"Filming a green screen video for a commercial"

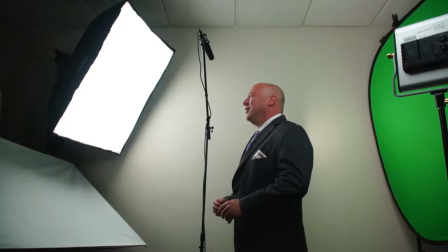If it doesn't look good while you're shooting, it's not gonna look good while you're editing. It's better that you have them do it a bunch of different times over and over again until you get the one that you're like, okay, if I saw this right now on TV, would I actually connect with that?
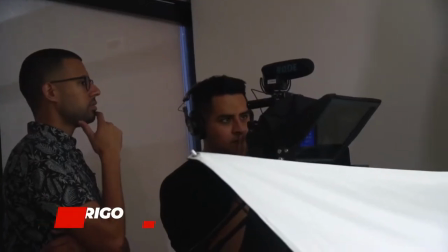That's what you're looking for.
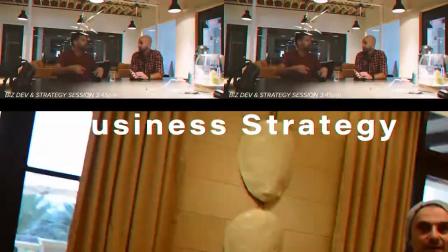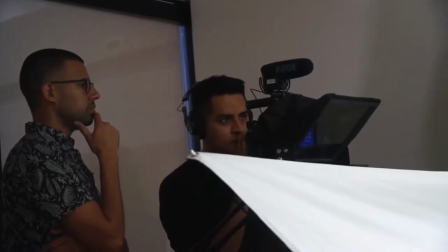So today we're doing a behind the scenes to show you guys how we light up our green screens. And the setup for this today, we have the Sony a7 III, we have a teleprompter set up, And then for lighting,
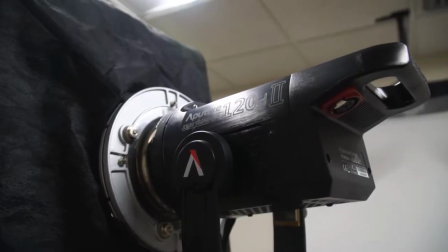we probably have one key light, which we're using the Apture 120D Mark II, which is one of our stronger lights to cast the key light over the spokesperson.
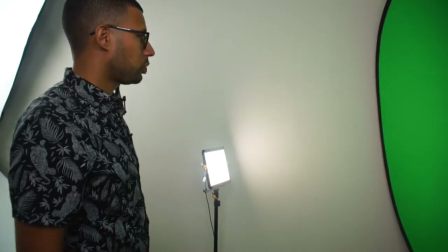And then we're having two newer lights. When you know that you have a good key light is when you actually don't have any shadows coming from your character here, because when you do have shadows, that's what causes those imperfections in your green screen. So you have a nice, even light.
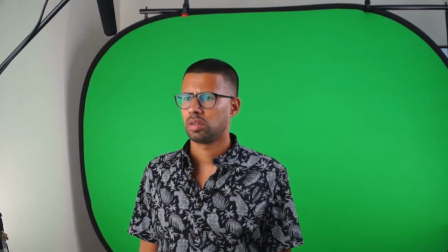Other things you keep in mind, you want to make sure that you have distance between your background and your foreground.
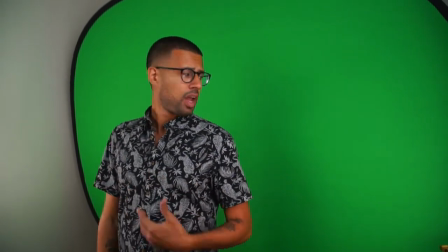If you have somebody too close to the green screen, you don't have any sense of depth. And also being here, you might see that you create shadows on the green screen.
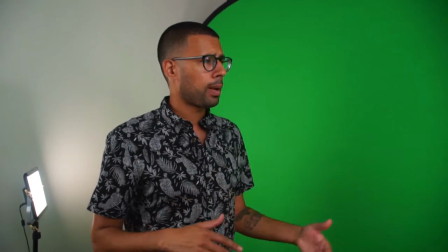So by having them be closer to the camera, it gives you more depth, which also makes the green screen process a lot better for you.
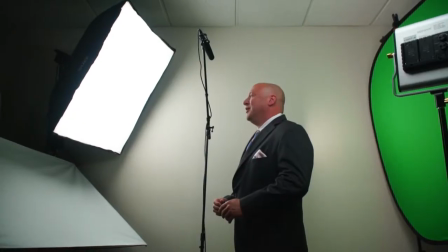All right, guys, so we're just wrapping up here with the RTR Law Firm green screen shoot we're doing for the part two or commercial.
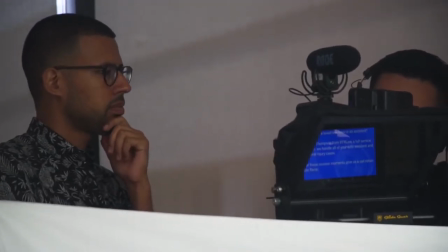And it's something that I learned. If it doesn't look good while you're shooting, it's not going to look good while you're editing. it's better that you have them do it a bunch of different times over and over again until you get the one day like okay if i saw this right now on tv would i actually connect with that that's what you're looking for you need to shoot it that way because if you try shooting it and it doesn't look good it's not gonna
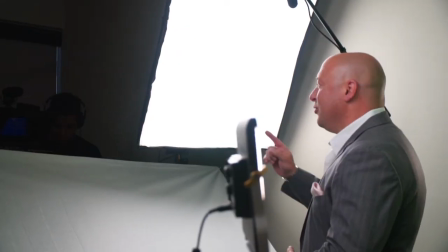look good in the editing base so have them do it over again have them feel comfortable it takes people a couple of times to really get into the flow of things let them do what's natural to them they'll be receptive to different ideas they want to try something try let them get in their zone it's just gonna help you have a better smoother production so we're gonna wrap up if you have any questions here like comment and subscribe see you next time